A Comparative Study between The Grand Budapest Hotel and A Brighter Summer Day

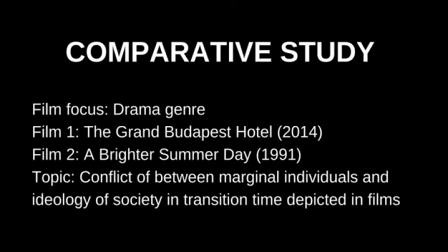0:00 a comparative study, I'll explore the similarities and differences between two drama films, The Grand Budapest Hotel, an American film directed by Wes Anderson in 2014, and The Brighter Summer Day, a Taiwanese film directed by Edward Yan in 1991.
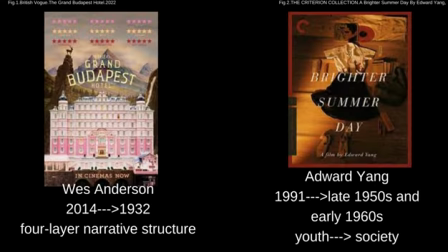0:11 The Grand Budapest Hotel, set in 1932, shows two conflicts: people's battling for process resonance painting and World War II involving Gustav, a typical upperclassman, and his lobby boy, a refugee, Zero, through four-layered narrative structure. On the other hand, A Brighter Summer Day depicts the struggle and confusion of the young, such as the protagonist, a rebellious teenager, Xiao, as a miniature of the lost and chaotic Taiwanese society in the early 1960s. To get a deeper understanding of the themes of genre, let's look at the definition of drama.
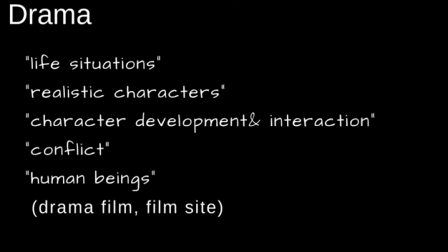0:33 Drama portrays realistic characters and human beings through character developments and interaction, as well as conflict in life situations.
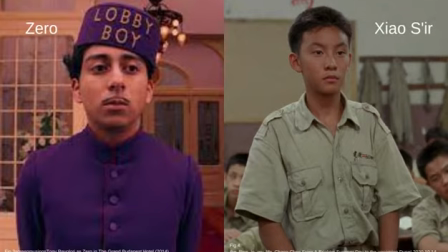0:42 Both two films employ unreliable narratives to showcase the whole historical background at a macro level.
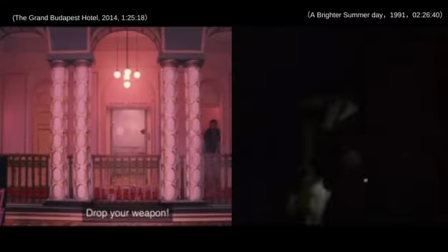0:46 In The Grand Budapest Hotel, it's Zero who presents the image of Gustav, an age of the loss of culture, spirit, and humanity in Europe.
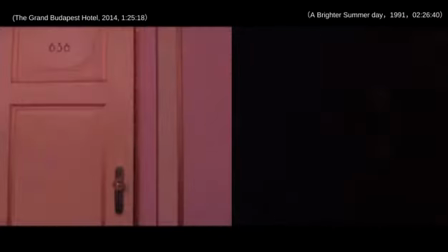0:52 In A Brighter Summer Day, Edward Yan showcased the lost and chaotic Taiwanese society under pressing political martial law and white terror through a rebellious and stubborn teenager.
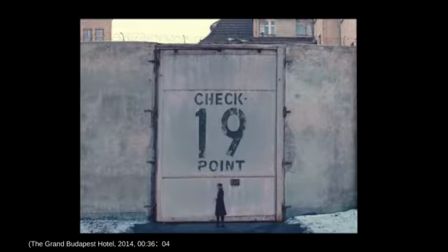0:59 Interestingly, the two directors, especially Edward Yan, often uses long shot.
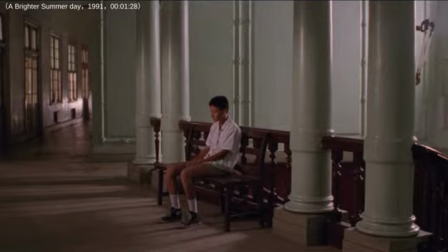1:03 By keeping a long distance with characters, the film presents the background of the whole era objectively, and the large negative space shows the repression of the establishments and characters' loss,
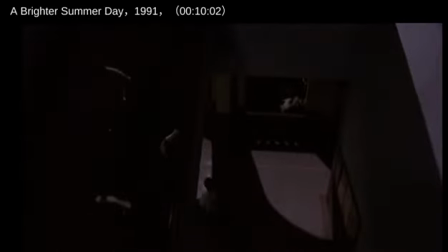1:12 weakness, and inability when confronted with a society dominated by ideology conflicted with their own belief systems.
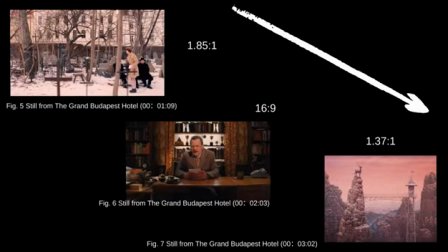1:17 The two films also have their own narrative structure. Wes Anderson used four-layer narrative structure to show the changes of media with developments of times. With changes of narrators, the ratio of the scenes changes from modern 1.85 to 1, then to 16.29, and finally to 1.37 to 1, which is used during the celluloid era.
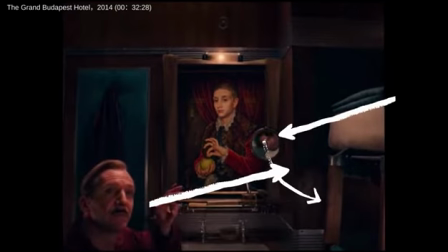1:33 The narrative relationship is also shown in this scene when Gustav talks with Zero. Zero is in the mirror and is shown to audiences, so Gustav actually speaks to the audiences through screen.
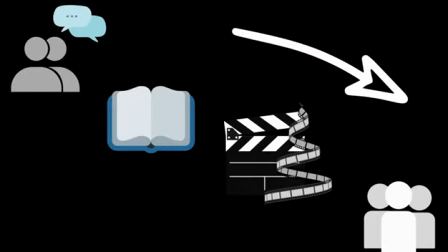1:42 This not only implies that information transmitted is also changing from word to mouth to books and then to film nowadays telling stories to audiences, but also it allows audiences to be part of the story.
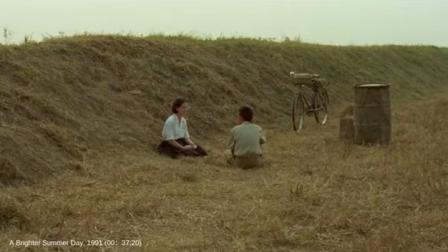1:50 Since A Brighter Summer Day aims to showcase the whole picture of Taiwanese society, Edward Yan uses novelistic and narrative narration to present a story.
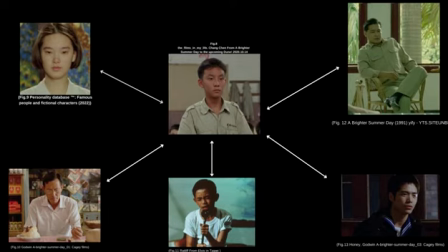1:57 From the perspective of the protagonist, Xiao, you can see people from many aspects of society, including Xiao's father, Ming, Honey, Cat, teachers, people from the 217 gang. Their experiences and reactions are shown when they suffer from and be destroyed or changed by the chaotic and confusing society under the White Terror.
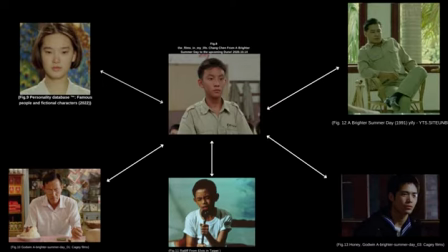2:12 Using over 100 actors, Edward Yan explores the experiences of idealist people like Xiao and Honey and their conflicts with other people who follow the mainstream ideology.
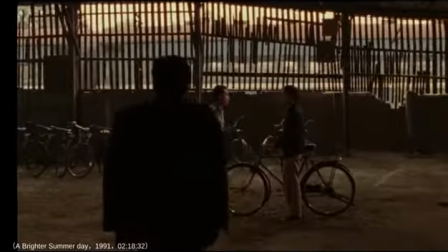2:21 Both two films involve wars. One conflict is at the beginning of the World War II, and one right after the war, when Kuomintang was expelled by the communists to Taiwan, a tiny island.
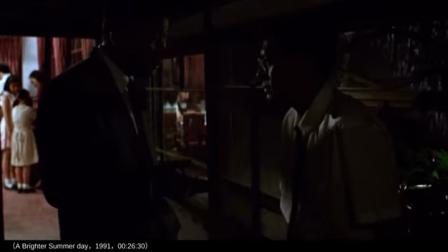2:29 The two films, set in wartime, don't focus on war. Instead, the existence of war in the films are more like the BGM of the whole era. The existence of war is shown from people's several words, metaphors, and background. It is not obvious, but it hugely affects the society.
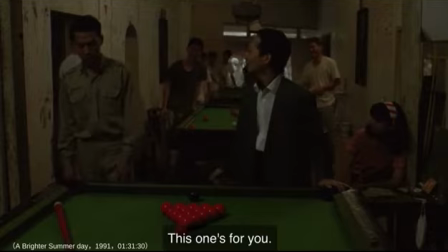2:41 Changes brought by it are one of the main reasons of conflicts of one's belief system and social ideology.
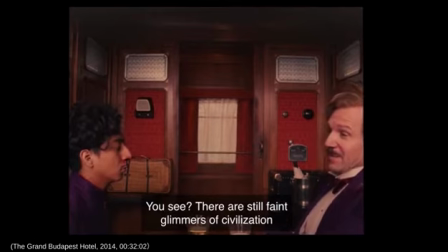2:46 In The Grand Budapest Hotel, Gustav is a marginal man stuck between his own wonderful world with humanity and society right at the beginning of World War II,
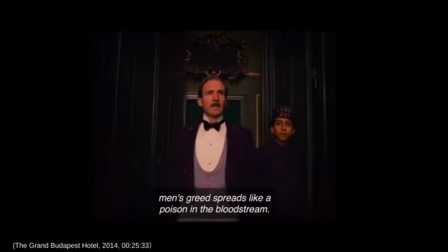2:53 when humanistic care is lost and when money and status are paramount. It's worth noticing that this film came out in 2014,
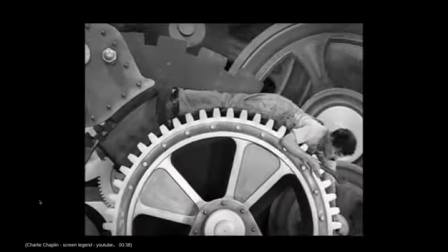3:00 only 2 years after the closure of Hollywood's last homegrown film printing plant that marks the end of the great celluloid era.
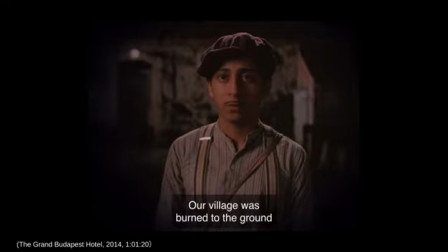3:06 The film is part of a small wave that is the memorial ceremony of the film itself. So Wes Anderson actually showcases things that are dead at personal, cultural, and political levels.
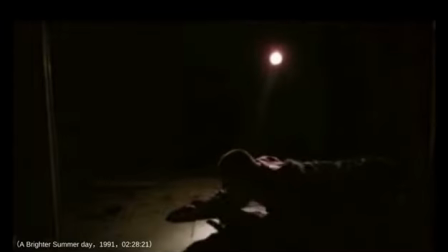3:14 I left because of the war.
Edward Yan's film, known as the scalpel of Taiwanese society, lies at the dark side of society by showing violence, confusion, and the ideals of Taiwanese people.
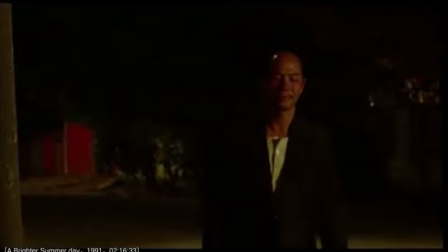3:23 A Brighter Summer Day is a film in Taiwanese new wave with collapse of authoritarian rule, reach out to taboo subjects in the past, reviewed and discussed the modern society, history, and memory of Taiwan.
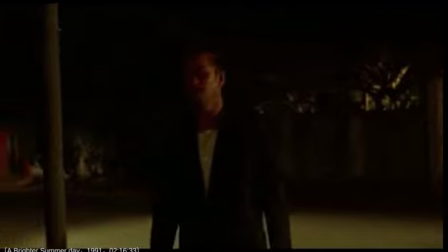3:32 Since the 1990s, the political struggle between mainstream and non-mainstream factions appeared in Taiwan,
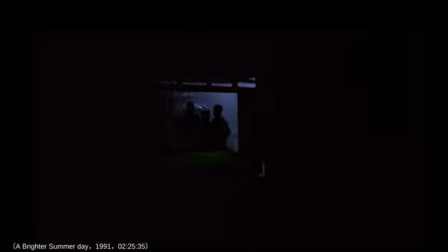3:37 and the opposition between ethnic groups and national identity began to emerge in Taiwan society. There were two levels of conflicts in this film: conflicts between mainlanders as well as natives, and conflicts between heroic idealism and the corrupt and bureaucratic ideology of chaotic Taiwanese society under martial law.
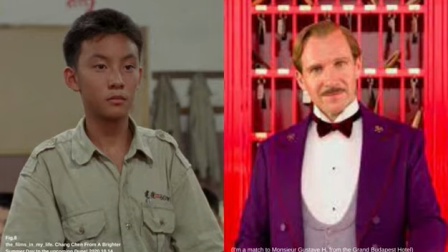3:54 Gustav, a middle-aged man from the upper class, and Xiao, a teenager boy from a scholarly family. Their personalities are different. One well-mannered, enthusiastic, and one introverted, but sometimes reckless and valorous.